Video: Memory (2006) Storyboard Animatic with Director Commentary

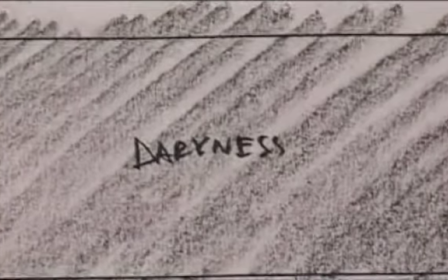(41:07)
The feeding of Barb, and then the darkness, and then the next drug trip. We did a treatment in post.
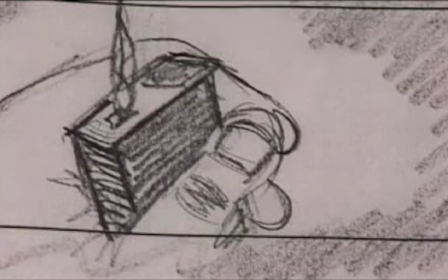(41:15)
Actually, the drug trip doesn't begin yet in the original Animatic. It starts here, downstairs in the basement.
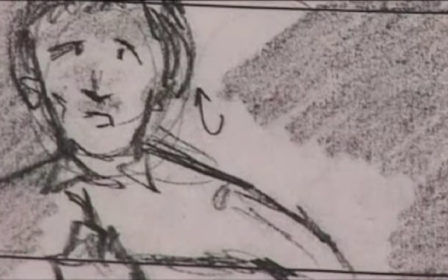(41:22)
And again, you don't need to go there. Anytime you can shorten something, you shorten it.
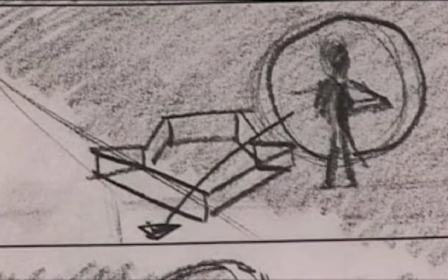(41:27)
I did a treatment in post-production to give all these drug trips a little bit of a different look.
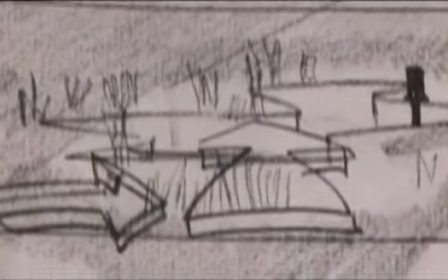(41:33)
The root beer plot point had to be lost due to time. Again, we didn't have Billy for a lot of these sequences in the woods.
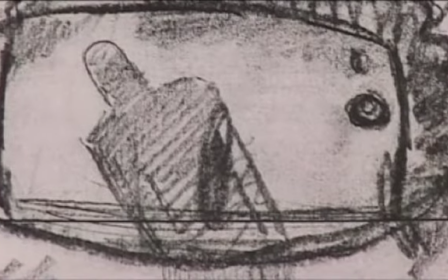(41:42)
This was a great crane over shot that I saw where we would sort of crane over the fridge, because it's the second time we're revealing it.
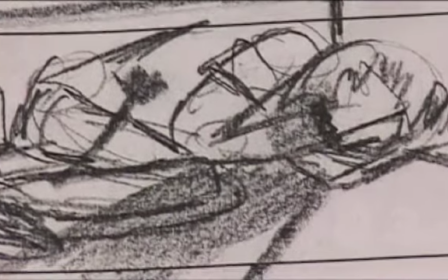(41:48)
We had the crane, and again, we didn't have enough time to use it, and I regret that, because I hate coming back to the same place, sort of shooting it twice.
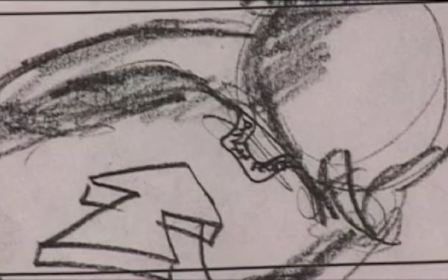(41:56)
But I did change it up, but I really thought the crane had value.
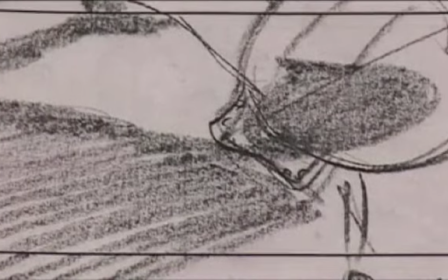(42:01)
The Alison Frost label on the back of the shirt, the shadow falling across it, the rose being extended, all in sort of one shot.
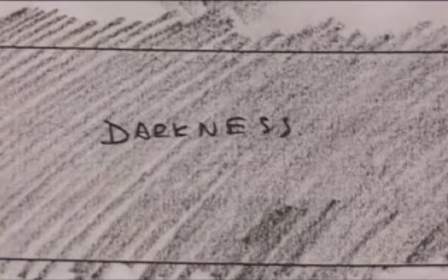(42:09)
We had to sort of separate that out.
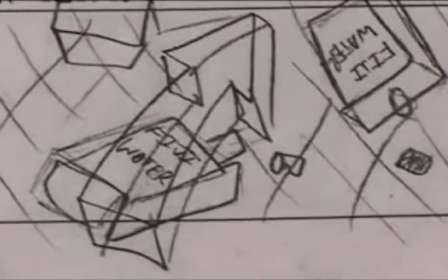(42:18)
Using the fish always brings us back to Taylor's house. More on the water, he's always dehydrated.
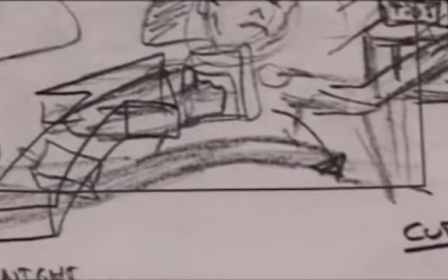(42:23)
I get into a little more detail in the book.
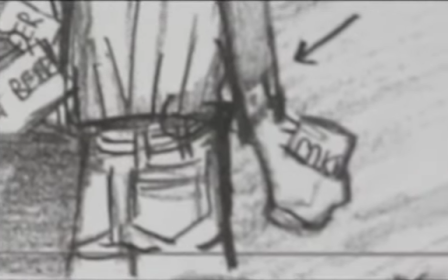(42:30)
This is a great piece. After he realizes that his dad drinks root beer from the drug trips,
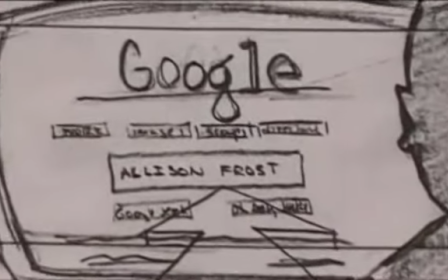(42:36)
he throws the root beer away, but because it wasn't really shot in the drug trips, that was lost.
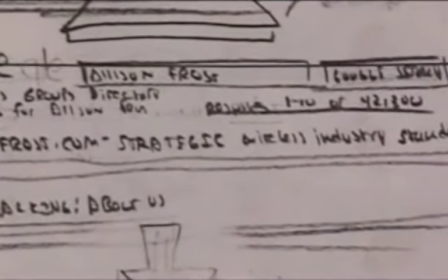(42:41)
This is the Alison Frost search sequence. Again, this is a place where I think the production designers did a great job.
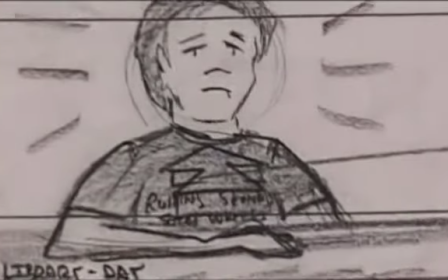(42:47)
And our product placement guy did a fantastic job getting Google, which I never would have thought.
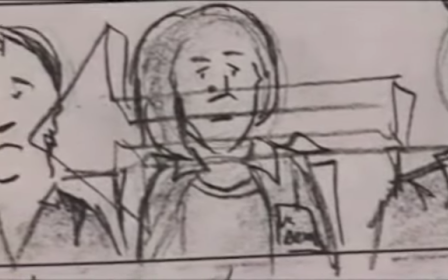(42:54)
We got so many real things that I think are very important. Originally, I had him going to the library.
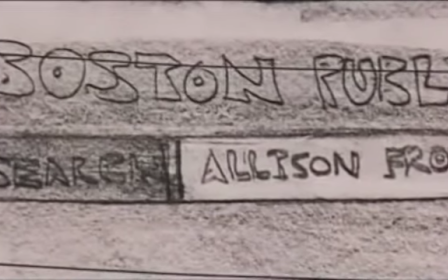(43:00)
I started this book 4 years ago, and the difference between then and now is that I don't think an audience would expect someone to have to go to a library anymore for anything.
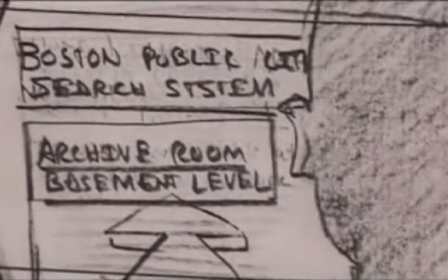(43:08)
So we changed all this to the house, and that's a situation where culture just changed.
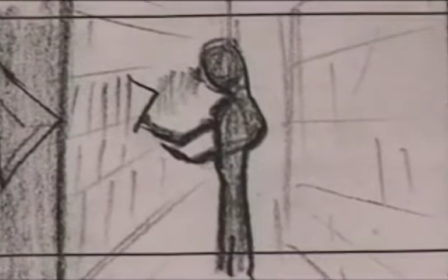(43:13)
But I did envision this scene of going through these old sort of dusty library hallways and finding him pulling out this old newspaper.
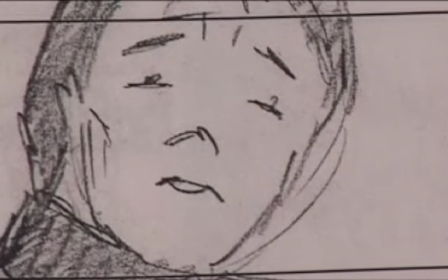(43:21)
It had a great creepy feel, but just in modern day, I don't think anyone's going to buy that.
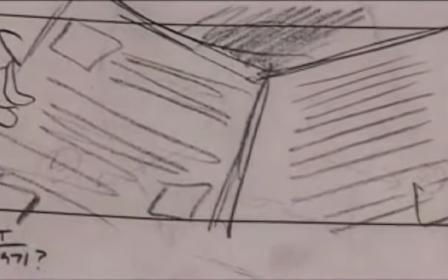(43:27)
You can do all that from your living room now.
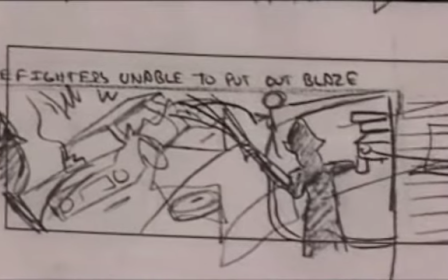(43:29)
So a lot of this, which would have been a newsprint montage, is done across these Google search engine screens.
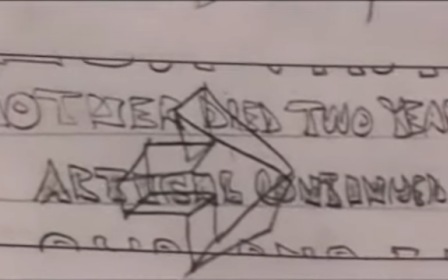(43:37)
And we got the same thing.
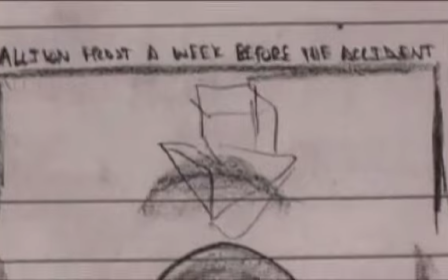(43:42)
And this is the revealing shot. It's the same girl.
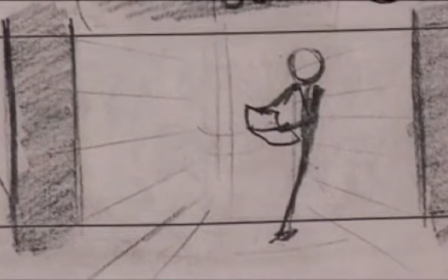(43:47)
And this is very similar to how we shot it, except, of course, in his living room on his TV.
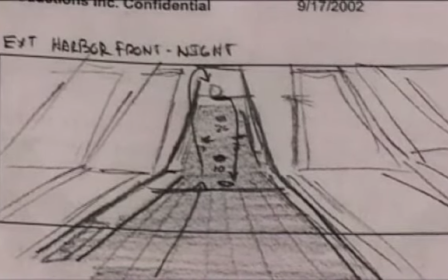(43:54)
This was a date, which I wish we would have had in sort of an arcade with he and Steph, and I wanted them doing some childlike things.
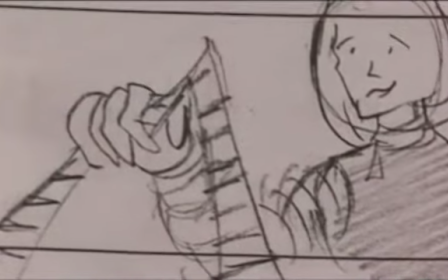(44:03)
Skeet ball, and he doesn't play it well, and she does, kind of empowering her character.
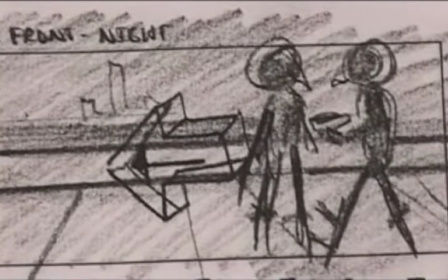(44:08)
And this was just a fantastic scene, and I should say that our cinematographer did a wonderful job shooting this.
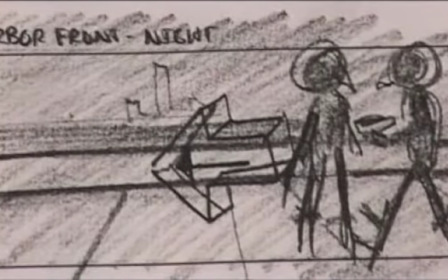(44:16)
It's what we call the supernova scene, and it was ultimately lost in the film for time.
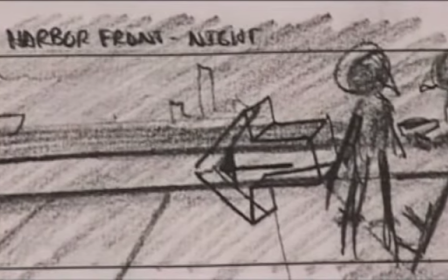(44:25)
But it was a beautiful scene where they're talking about light coming from a star,
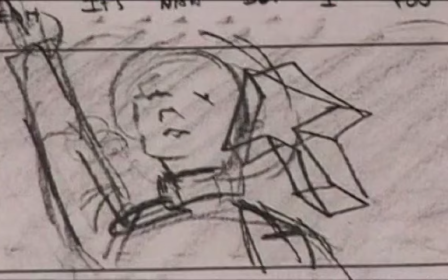(44:31)
and Steph is explaining that the light that Taylor's seeing is not the light.
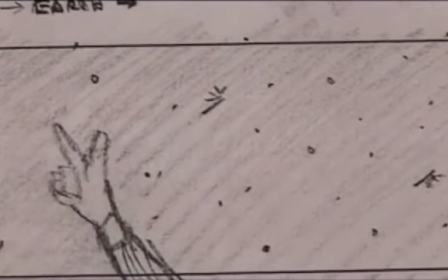(44:36)
He's seeing light that's already, the star's already dead. It's emitting light from millions of years ago. And it was an analogy to what Taylor's seeing.
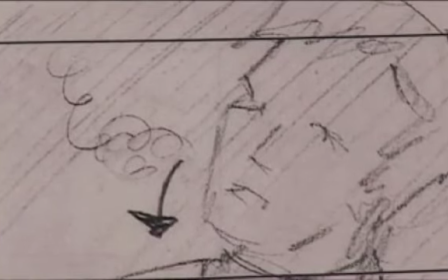(44:44)
Sort of the light is Alison Frost, this little girl, but she's already dead. And
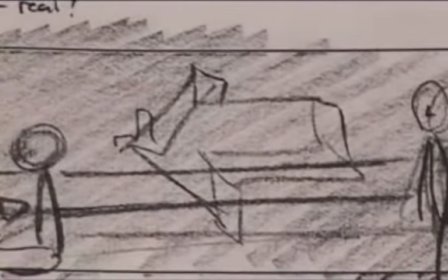(44:55)
then they both peer over at this family eating. Again, getting the idea they're both adopted.
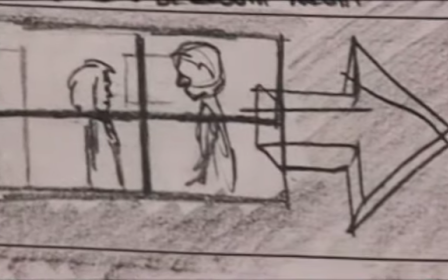(45:02)
They share this sort of thing, and this would lead Taylor to bring her to see his mother.
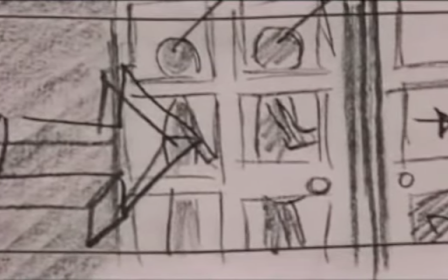(45:10)
This piece was also lost.
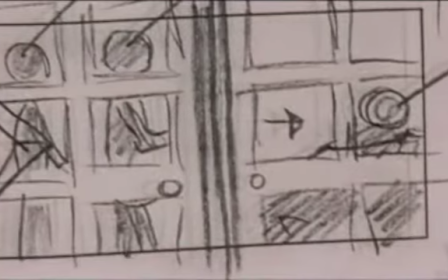(45:19)
And I wish it hadn't, but
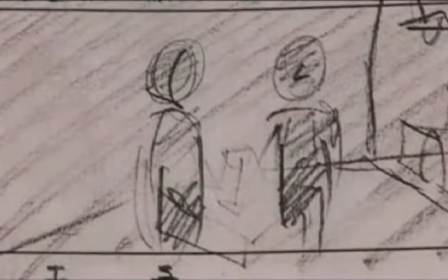(45:23)
there were some different elements, some destructive elements going on also that made some things difficult.
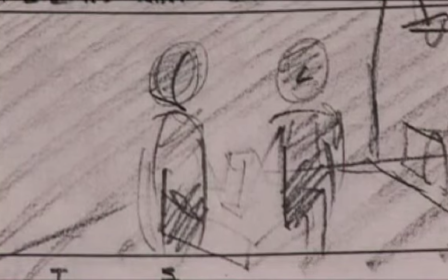This whole scene was lost also, and I wish to some extent we would have had it,
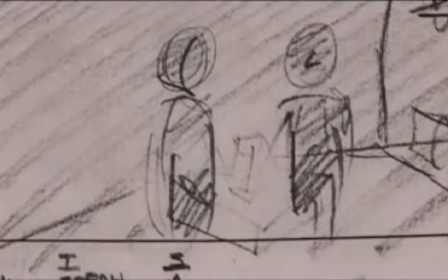(45:40)
but sort of Taylor talking about how smart his mother was, and he's not as smart as her,
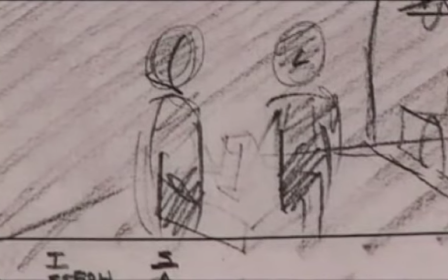(45:45)
and sort of revealing himself to Steph.
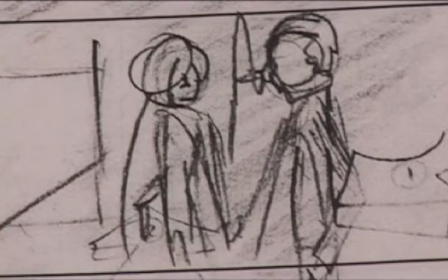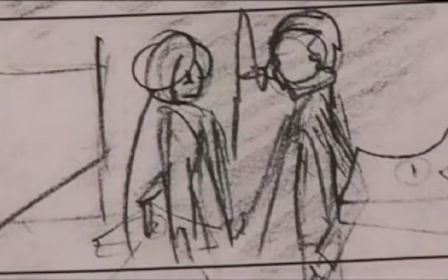He's also revealing here that he's going to get Alzheimer's.
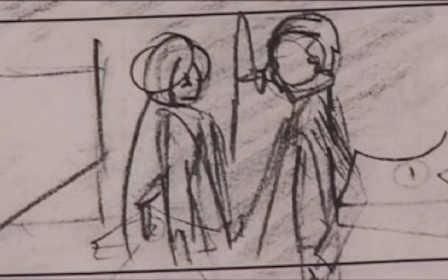(46:01)
This is a piece that I would like to have kept, but for various reasons could not be kept.
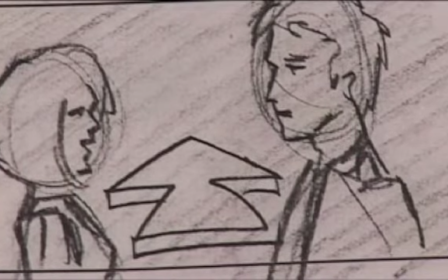(46:08)
And I think it is something that's missing.
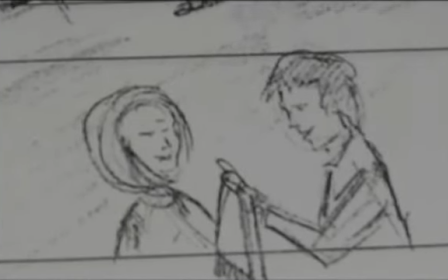(46:12)
And I guess it's something you have to read the novel to really get a sense of, which is that this guy really feels like he's terminally dying because his mother's dying.
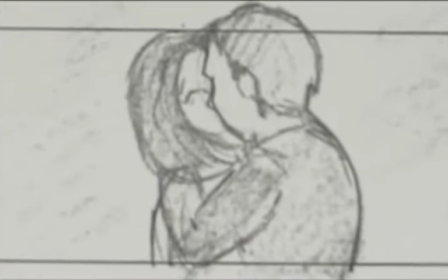(46:20)
And there's a kiss, which I had to lose also because of some issues.
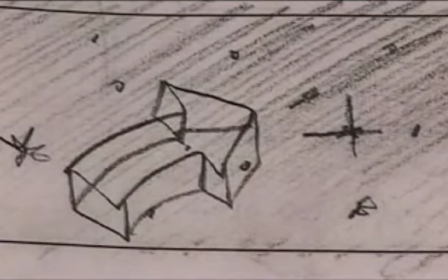(46:25)
I couldn't have the actors kissing in that scene. This is related to the supernova thing.
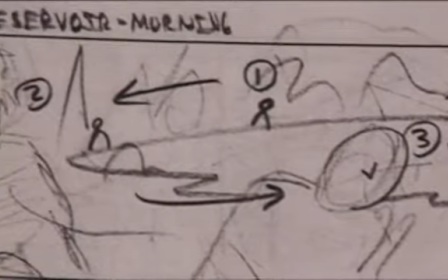(46:32)
Taylor's looking up at the stars. Taylor running around the lake, and
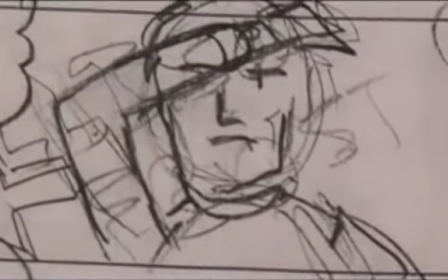(46:42)
this is very much like how we shot it. This is the tooth realization.
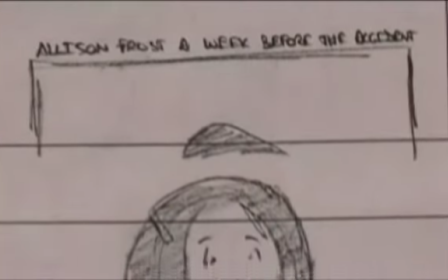(46:47)
This was a place we actually had to blow up these newspaper images, very, very large, to dolly into them.
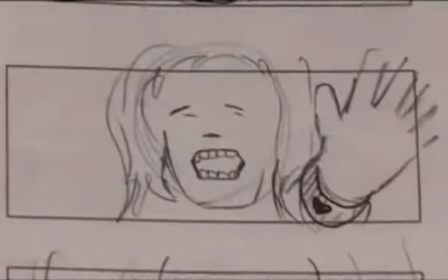(46:53)
And this is, again, I think my production design team did a really solid job on this.
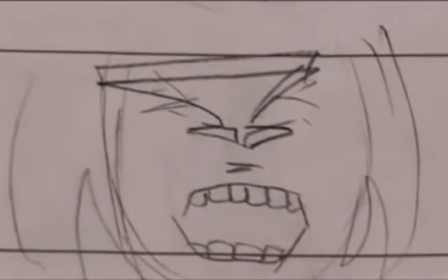(46:58)
It came out very, very well. We're using so much text in a movie like this at this budget.
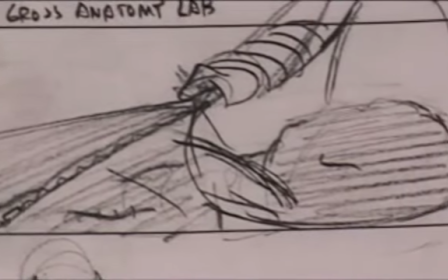(47:04)
It's a lot. We did a lot. This was a gross anatomy lab. We couldn't afford cadavers, so we had to cut the lab.
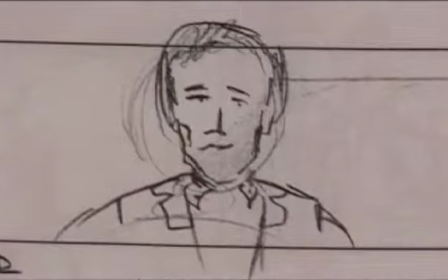(47:13)
We took this whole scene basically just into Deeper's office.
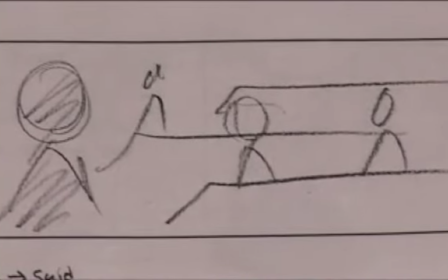(47:20)
And this is a place where I would say the production limitations help because I don't think we needed this.
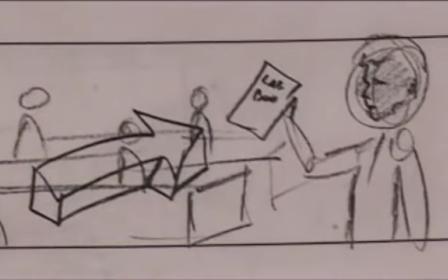(47:27)
I think it's fine that
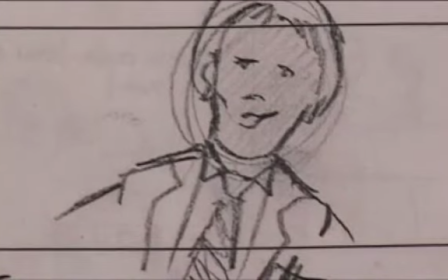(47:30)
there was a cadaver piece where it would have red herring Deeper because we deal with cadavers in the story, but
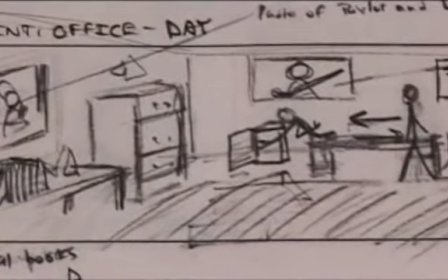(47:39)
it shortened the film and moved it along faster. So again, I'm very into driving character through environment.
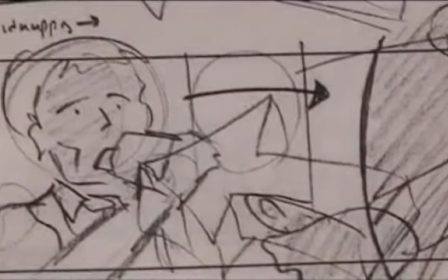(47:46)
So in Deeper's office, you have lots of things about his character, his sports, Boston Red Sox, kids.
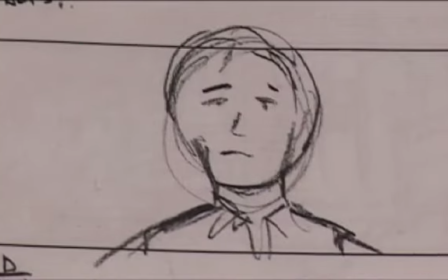(47:52)
And one of the things that I often find in movies when they're designing is things are too clean.
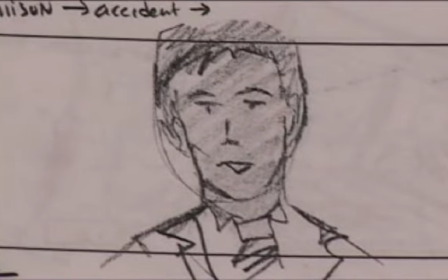(47:57)
There's no clutter. There's no sticky notes. There's no little random things.
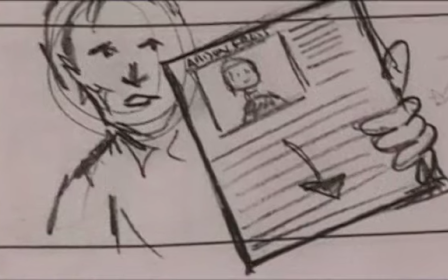(48:02)
And so I'll even always go back with my prop and production design people,
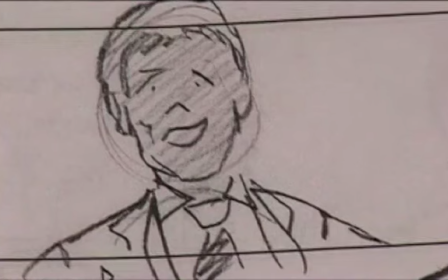(48:06)
and I'll add just little tchotchke stuff that I just think gives it a much realer look. This sequence worked very well, and this is one of the last scenes we shot, and it's one of my favorite
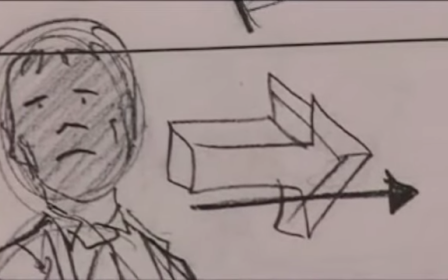(48:20)
pieces of acting between Terry and Billy.
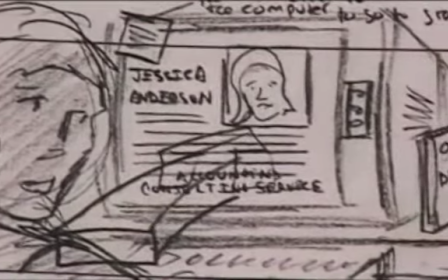(48:24)
I think they had really gotten to know each other by the end, and Billy threw out some improvisation, and so did Deeper,
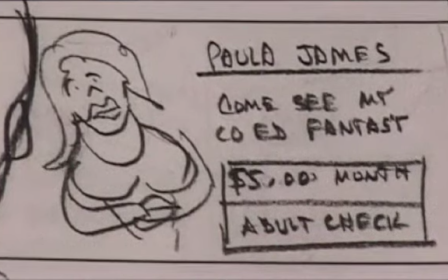(48:29)
and I kept both of them, and it heightened the comedy of the scene,
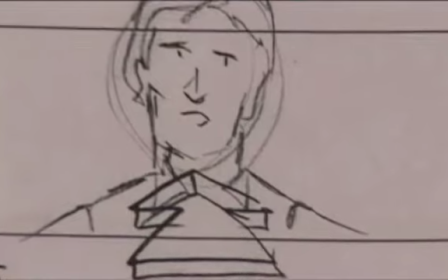(48:34)
which I think was a good stress reliever at this point.
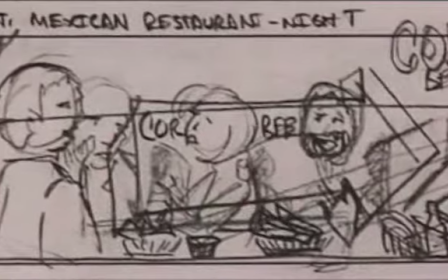(48:40)
This montage, to some extent, is the same.
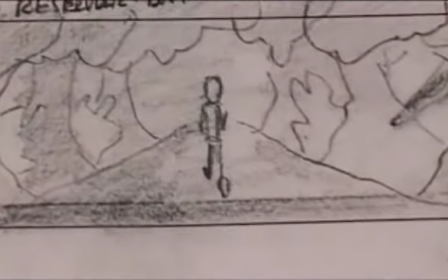(48:45)
Running, but I made it more about the characters.
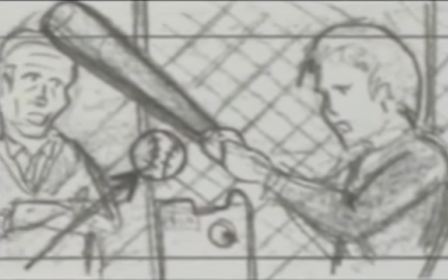(48:48)
Instead of, we couldn't find a batting cage, so I had created the idea of the TV remote being a problem.
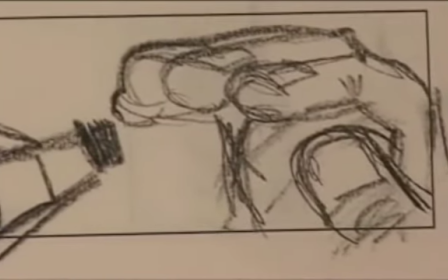(48:54)
The rash clearing up, we sort of lost as a theme editorially. I like the idea of that paper in the foreground stacked up.
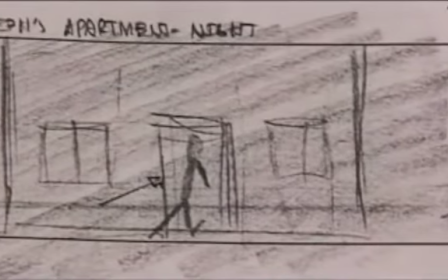(49:01)
He's going to cut down on his paper load, but some of this was cut. This date
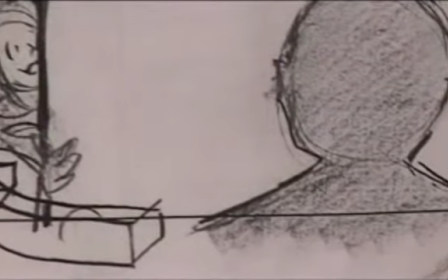(49:10)
was envisioned to sort of drive the sexuality between him and Steph.
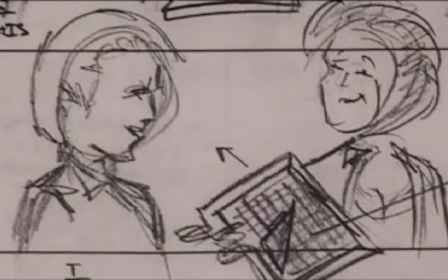(49:15)
A lot of their relationship has been very childlike. This worked very well. This drawing, which I drew for his stick figure drawing, because she can't skate.